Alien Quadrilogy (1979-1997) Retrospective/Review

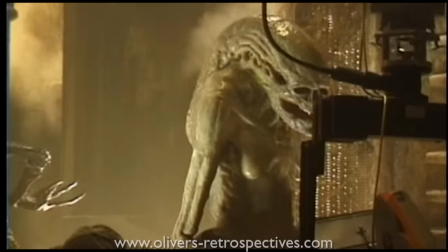123:53 Jeannot wanted the creature to look sympathetic. It had to have human characteristics, and that came with its eyes and the sounds it makes and generally how it moved.
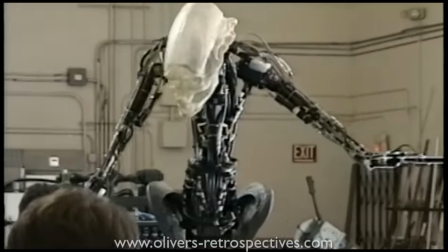124:01 Basically, it was this horrible toddler. It was puppeteered by 9 operators and certainly the most complicated animatronic creature that ADI had designed.
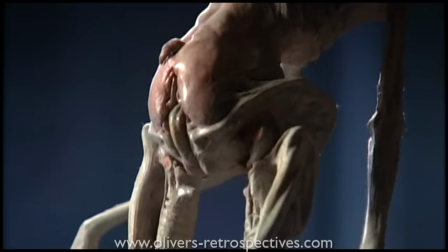124:09 The new hybrid alien did have genitalia, which resembled a mix of male and female sexes.
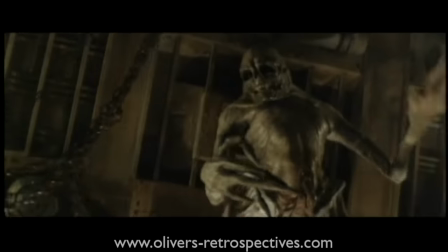124:14 But 20th Century Fox were uncomfortable with this, and even the director felt it was a bit too much.
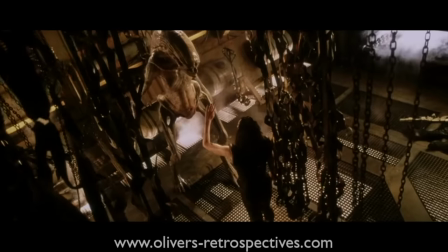124:19 So they had to fork out a lot of money to hide the genitalia with digital effects. All of the spaceships in the film were miniatures,
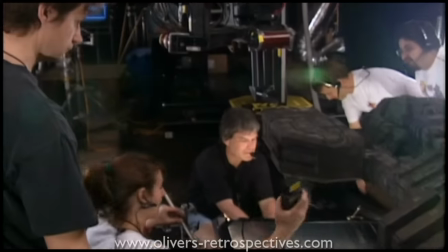124:25 as visual effects supervisors believed CGI was not effective enough to create realistic spaceships.
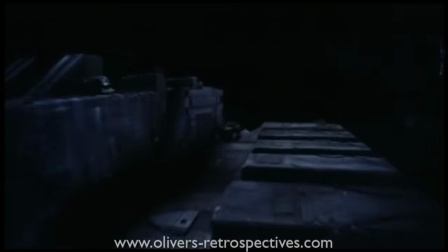124:30 It was a challenge to light the miniatures with the added silver in the ENR process,
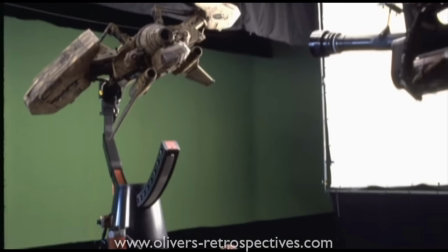124:33 so you have to experiment to get the best lighting methods without giving away the miniature's scale, so it took a number of tests to get the best results.
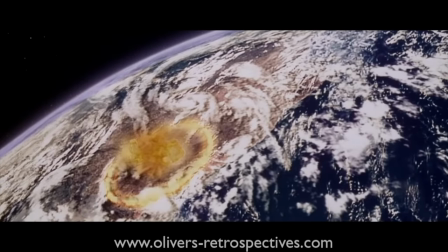124:41 I recall at the time people were unimpressed with the CG work. It was a big step to move from puppet work to CGI.
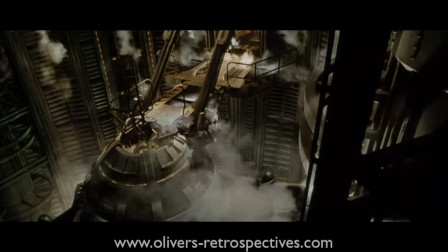124:47 For the FX guys involved, I'm sure it was a challenge and they probably knew fans may react negatively.
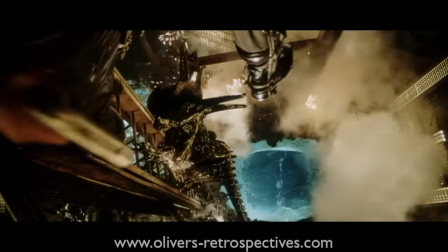124:52 I think in some parts the aliens don't look decent, and I think with them climbing up the ladder and avoiding the bullets and walking down the corridor, it doesn't quite work.
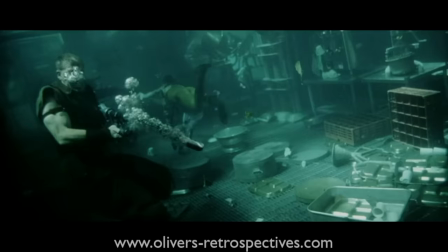125:00 It all looks too shiny. The underwater work I think is brilliant, however. When you see it explode, it's very polished in its realism.
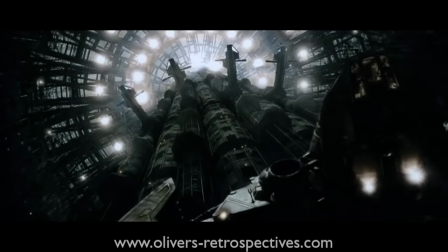125:06 A common trait of 90s CG work is that they overdid it with compositing,
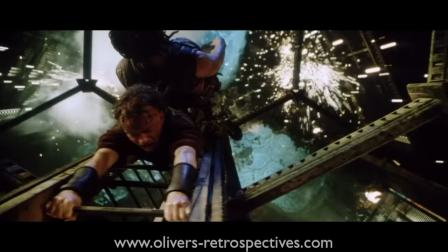125:10 having so many elements applied to a shot, and the digital resolution can't match film and even optical work.
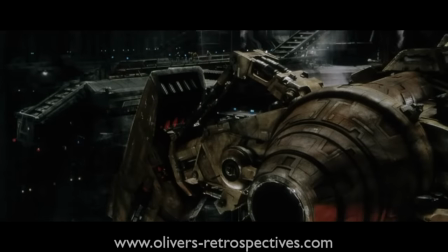125:16 It certainly gets rid of the black lines and grading issues, but lacks the resolution.
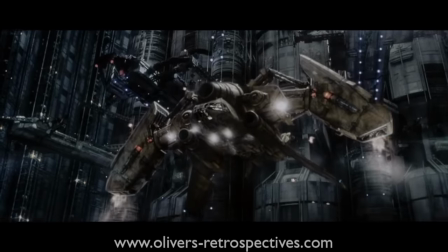125:20 When you look at the CG work from that decade, you can often tell it's that 90s look for computer animation.
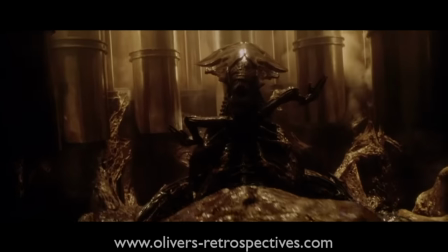125:25 Studio ADI, I think, provides some of their best work. They are such experts when it comes to aliens and gory effects.
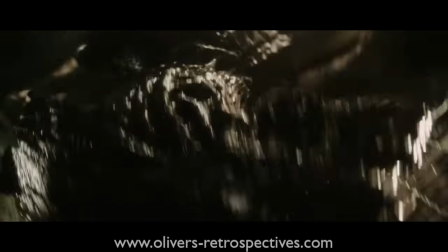125:31 You can always trust them to deliver. Seeing the entrance to the Queen's Hive is pretty impressive, and nothing we'd seen before.
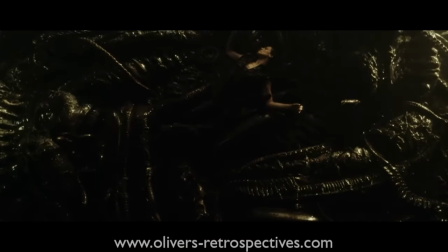125:38 The film plays up the slight sexual nature of it all. I suppose it was like seeing an H.R. Giger painting in motion.
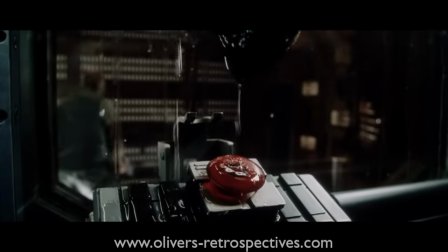125:43 However, I do think the aliens in the film are a bit too dribbly. I think they overdid it with the KY jelly.
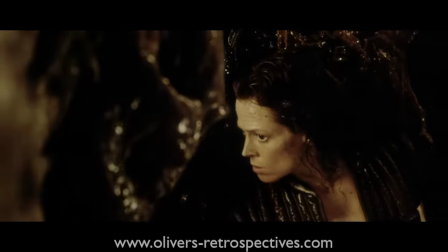125:49 Designing a brand new alien is a tough challenge, and I think they created something interesting but ultimately flawed.
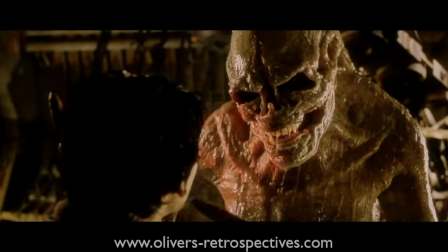125:55 Because of its size, there isn't much movement. Its arms are too long and makes it look puppeteered, than having any natural movement.
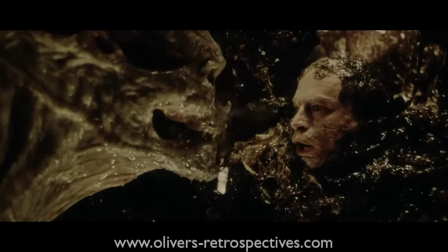126:01 It has to be covered in a creative way, which is what they attempt to do. I think all the efforts are put into its face, and it's a pretty nasty monster.
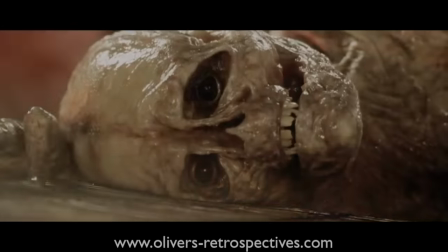126:08 Its eyes look very real, and the childish noise it makes is unsettling, but I think the design wasn't received well by the fans on the whole.
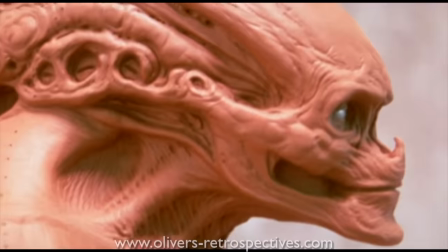126:15 Its yellowish skin makes it look like it's made out of chicken korma. I don't ever recall seeing many people wanting to buy a statue or figure of this new monster.
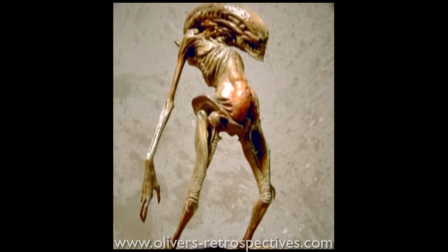126:23 To be honest, I don't ever think I ever saw one on sale. The visual effects and makeup work is certainly a huge step up from Alien 3.
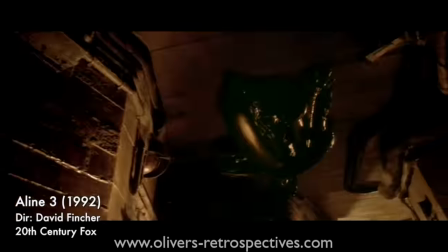126:30 That movie was inconsistent with its visuals, and Resurrection is certainly more polished on the whole.
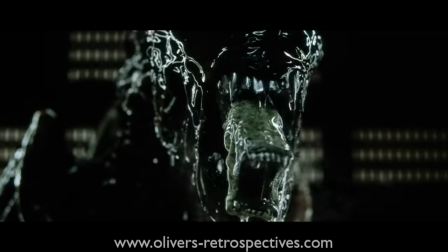126:35 With it being that cross point from practical to CG, you often see those transitions don't work as well.
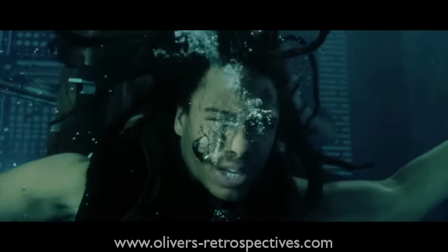126:41 You can easily tell what's practical and what is computer generated, but they were certainly very ambitious and doing things that hadn't been done before.
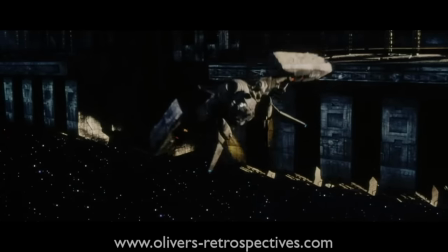126:48 So in all, the effects have stood up well over time despite my issues with a number of shots.
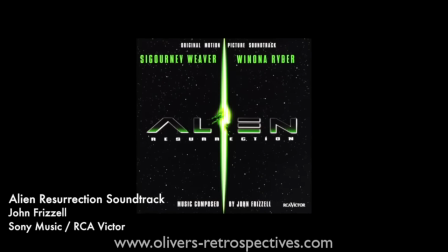John Frizzell composed a score to Alien Resurrection. This was one of his early scores, and he had just recently worked on Beavis and Butthead Do America and Dante's Peak.
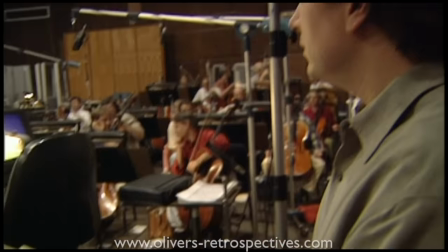127:08 And since working on Alien 4, he has gone on to produce many scores for horror movies. John had heard the fourth movie was in production and sent in four cassette tapes to audition for the position of composer. By chance, the director listened to the music and was impressed, and a meeting was arranged between Jean-Pierre and John, and he was hired.
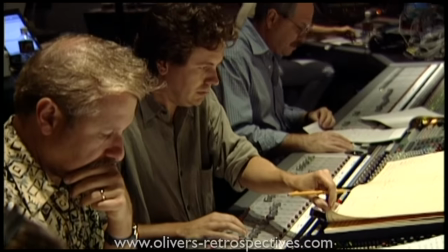127:24 John Frizzell spent 7 months writing and recording the score,
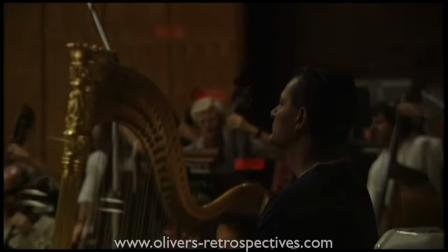127:27 which Jeannot requested to be very different and unique from the previous films in the series, but there are cues that reference to previous scores,
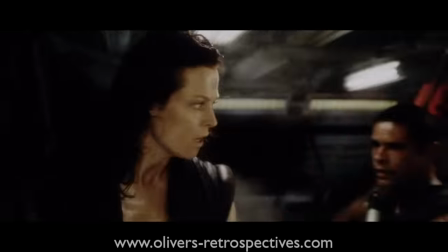127:34 as they throw in the hypersleep track from the first movie that pops up near the beginning and when Ripley returns to the Betty.
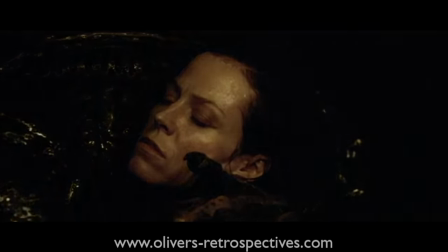127:39 The score included themes of romance and eroticism and creates a new theme for Ripley in her cloned form.
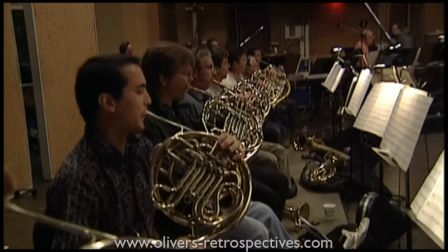127:45 I think once they get to Earth, John Frizzell really gives it its all with the finale, delivering it with a big harmony.
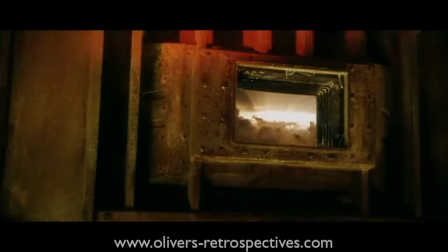127:50 Elliot Goldenthal used a similar method to end Alien 3.
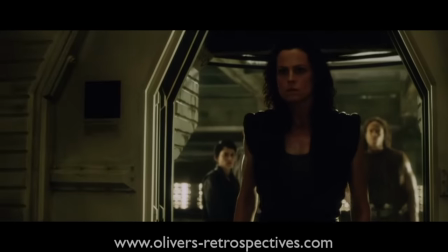127:53 The score to Resurrection is certainly very interesting, it's atmospheric and melodic, it certainly serves the movie well and complements its visuals and tone.
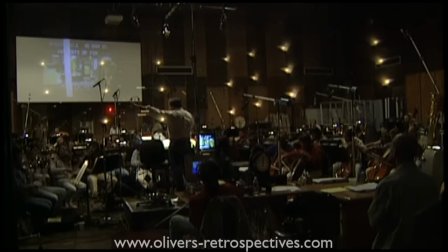128:00 It doesn't quite have the memorable themes of the other three, however.